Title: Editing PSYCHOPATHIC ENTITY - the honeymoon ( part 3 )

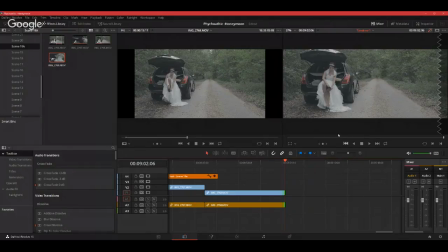[52:02]
Okay, so I'm just cutting that just before, because I think she raised her legs too high up, just for viewing purposes. So I'll grab that from here.
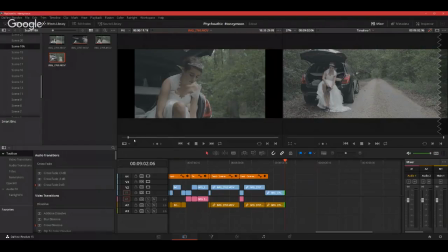[52:21]
Where she then puts it on.
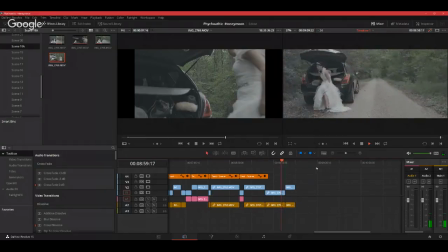Okay, I might have to go a little bit further up. Let's see.
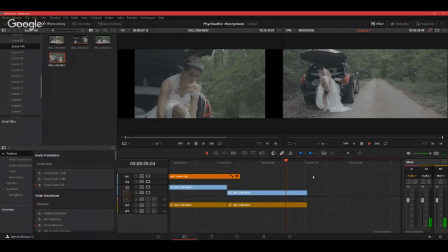Yeah, cut it right there.
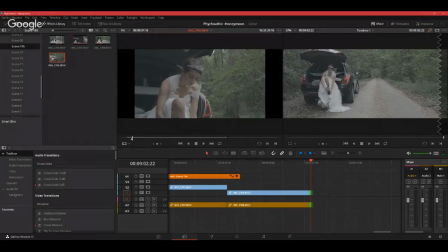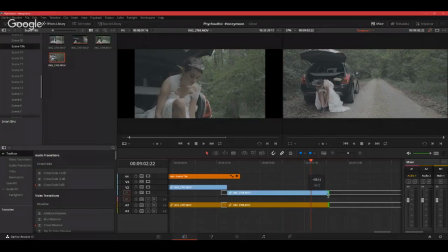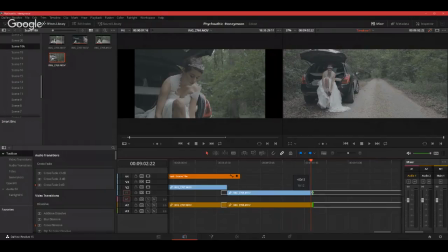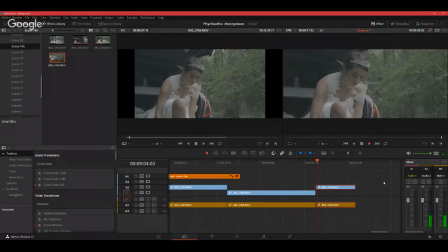Yeah, that's fine.
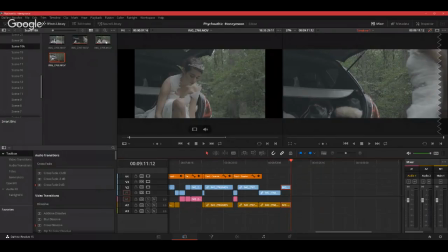[54:11]
She turns around to shut the door, so we want that shot from here.
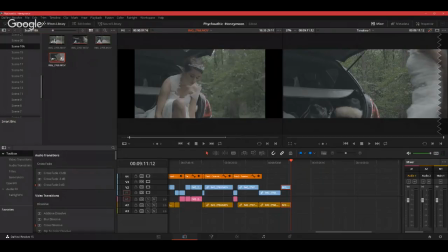[54:26]
Okay, unfortunately, this shot here, she used her right hand, and this shot here, she used her left hand. So it's one or the other. So, but I think I like this shot because she shuts it and walks away.
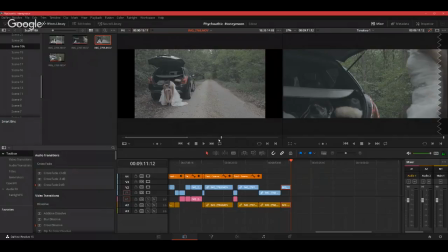[54:45]
So I definitely need that. So I think what I'll do is I'll get this shot to when she gets up,
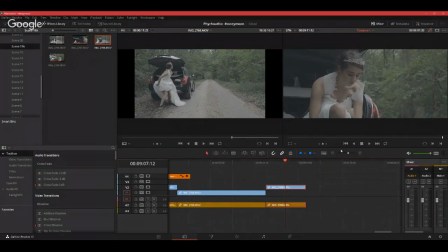[55:03]
and I'll cut this shorter right about when she gets up. Right there.
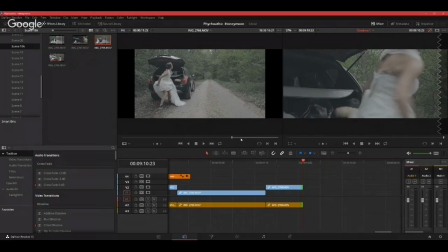[55:21]
And I mean, this young lady did very, very well in the acting. I mean, she had a lot
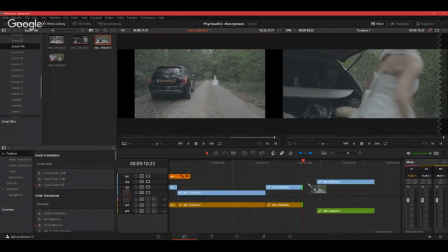[55:36]
of her, well, 99% of her scenes on point.
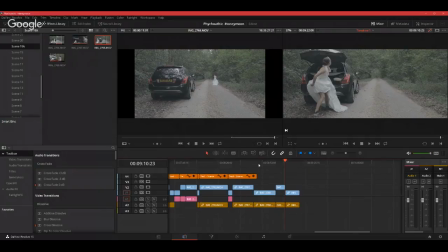[55:44]
In terms of continuity, she did very, very well without me having to even think about it. Did very well, and having an actress or an actor like that on set makes your life so much easier as a director.